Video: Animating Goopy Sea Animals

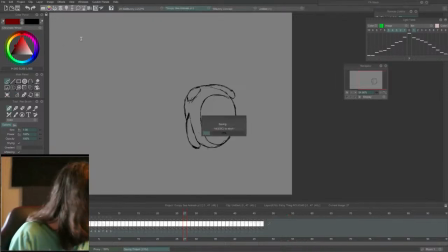63:06 The reason I usually work at 15 frames a second.
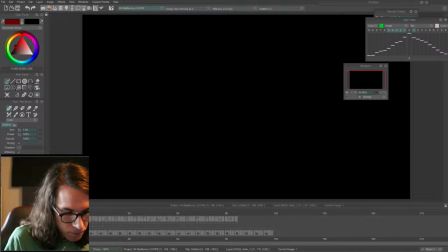63:12 Okay, I'll go back to here and put on a character.
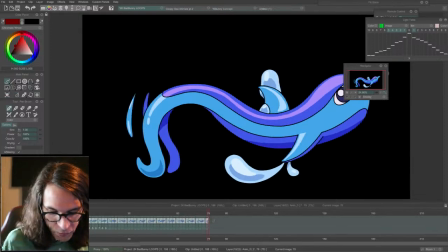63:17 So 15 frames a second.
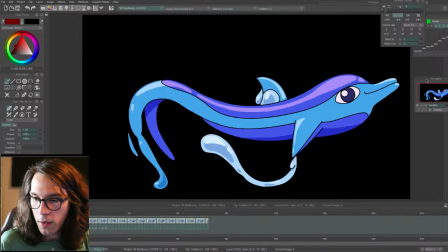63:22 Standard 2D film is 24 frames for traditional film.
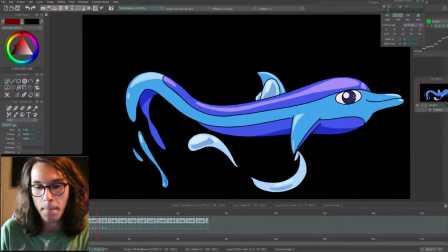63:32 And full animations on ones, 24 frames a second. But 12 frames a second looks great for most actions.
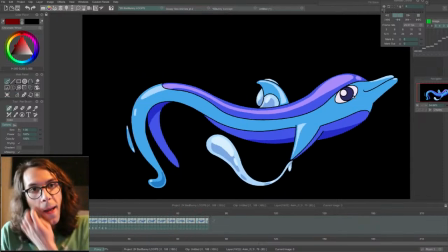63:40 And then,
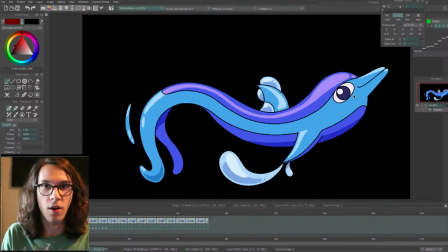63:42 but for live performance visuals that are on screens, like for concerts and DJ sets,
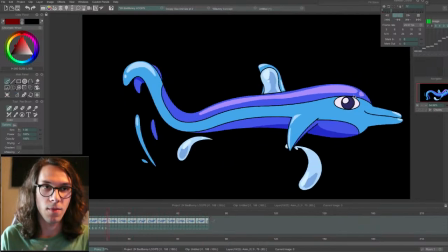63:50 typically is 30 frames a second minimum, and then like 60 frames if they're doing CG stuff.
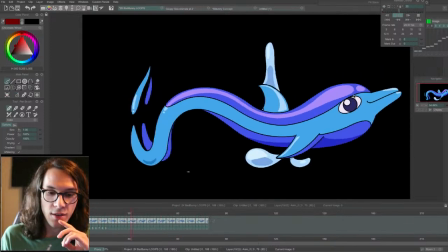63:59 So I found that I could animate at 30 frames a second, but that's insanely hard.
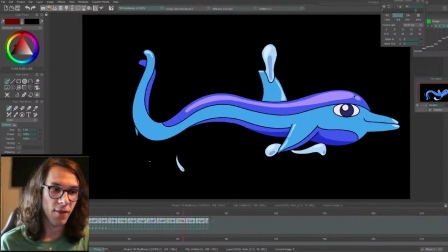64:07 So I just take the same concept of animating on twos for 24 frames a second,
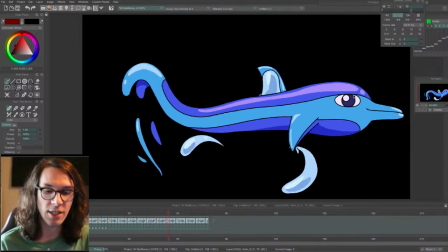64:12 but apply it to 30 frames a second, and you get 15 frames a second, which to my eye,
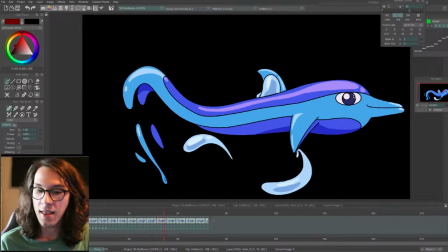64:17 15 frames a second definitely looks smoother than 12 frames a second,
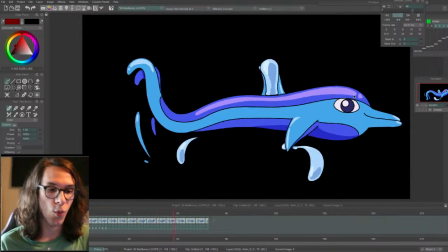64:22 even though it's 3 extra frames, but it's also way, way, way less work than animating at 24 frames a second.
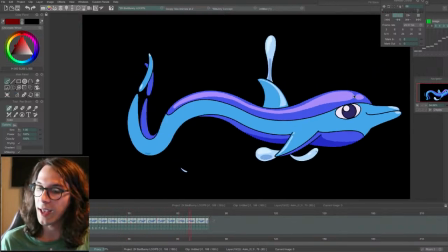64:29 So 15 frames a second to me is just the perfect balance of
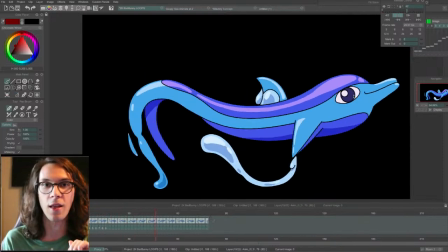64:33 the snappiness of 12 frames a second with the smoothness of 24 frames a second.
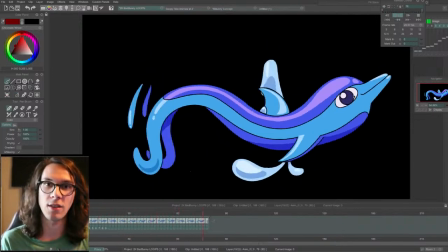64:39 And it's just economical. It makes sense for the context of what I'm doing for live performance stuff.
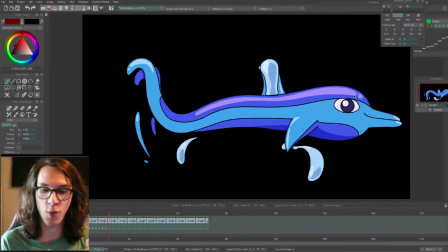64:47 So yeah, that's kind of the main reason. It's like it looks cool, but it's also less work than 24 and 30.
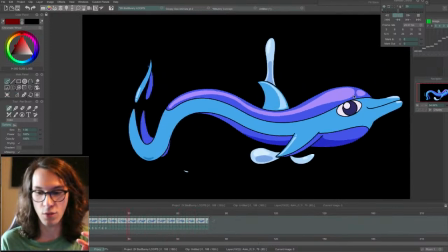64:55 And it has the snappiness of 12, but it's not as choppy as 12. Especially on these kind of goopy stuff.
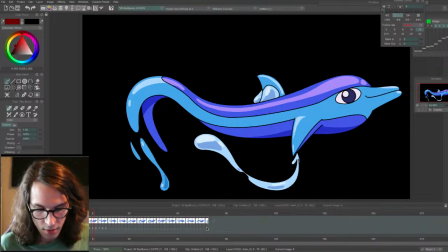65:03 If I did this at 12, this is 12 frames a second. Already, I don't know if this stream is picking it up, but it's so much more choppy.
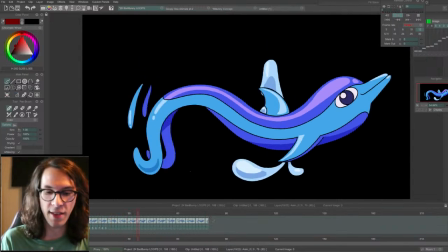65:15 Now, of course, if I was animating this natively at 12 frames a second, the spacing would be different to compensate,
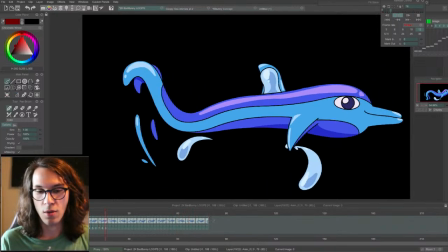65:20 and I would be doing things with the spacing and overlap to make it look smoother.
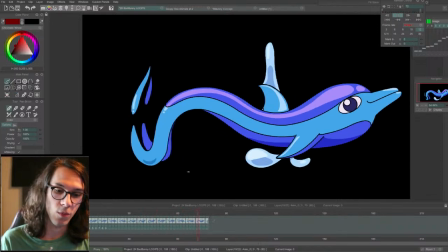65:25 So it also matters what you're animating for to begin with.
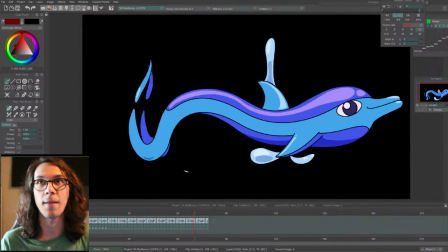65:30 Something that was meant to be animated at 24 frames a second, and then you add AI interpolation over it to make it 60 frames a second,
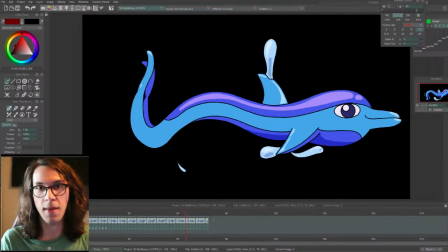65:38 you're taking all the weight out, and it's going to make it uncanny and floaty and weightless.
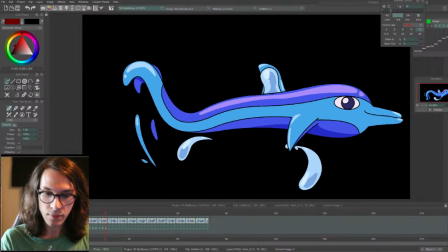65:43 So
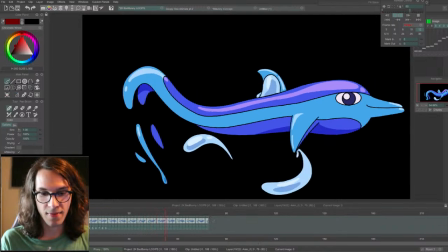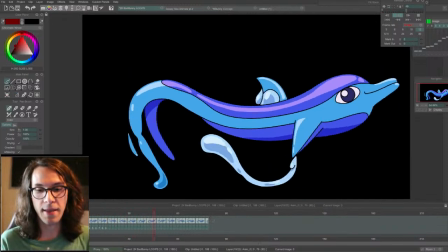65:49 it's all interconnected. Like the timing, the spacing is not separate from the frame rate.
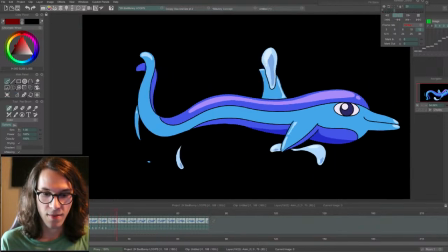65:55 It's all this interconnected web.
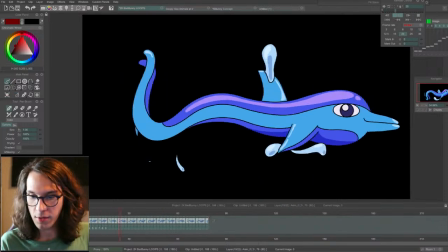66:00 And then like if this was 24 frames a second, I guess that looks alright.
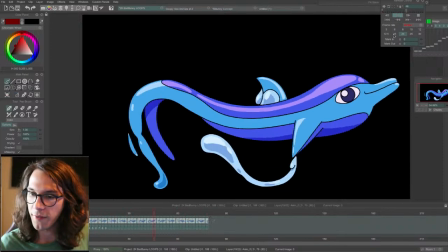66:06 But it doesn't look that much different from 15 frames to me.
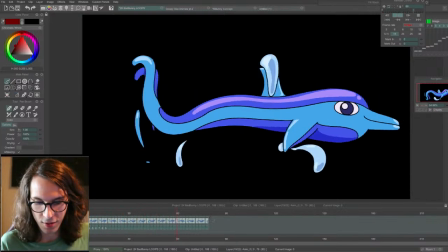66:11 Of course, my program's lagging a little bit because I'm running a bunch of stuff.
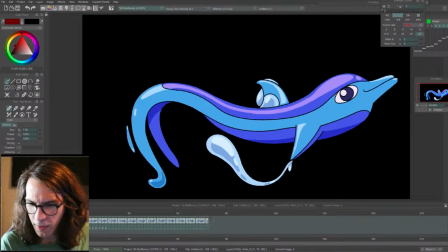66:17 Oh, wait a second. Wait, is this 30? Oh my god. I'm dumb.
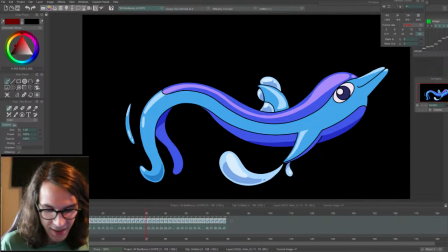66:23 Okay. This is on 2s. So at 30 frames a second, this is technically 15 frames a second.
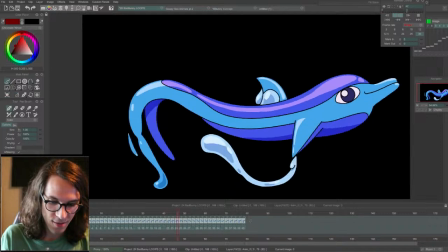66:31 When I was showing 12 before, that was really 6 because I forgot on the timeline I already put this, I
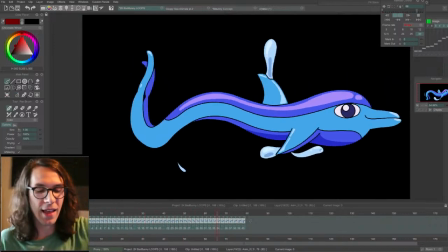66:39 duplicated the frames. So anyways, everything else I said was I meant to say, but whatever.
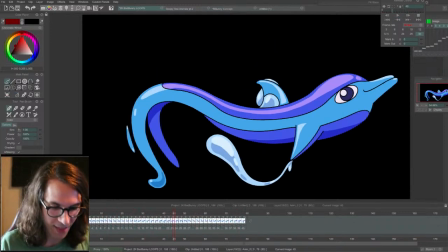66:48 I hope that made sense.
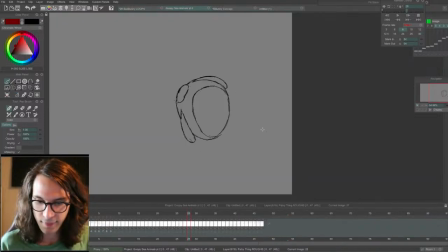Also, like, yeah, if you're like rotoscoping, you're gonna experience different
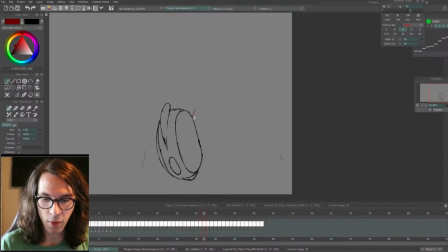67:11 effects depending on what your frame rate is.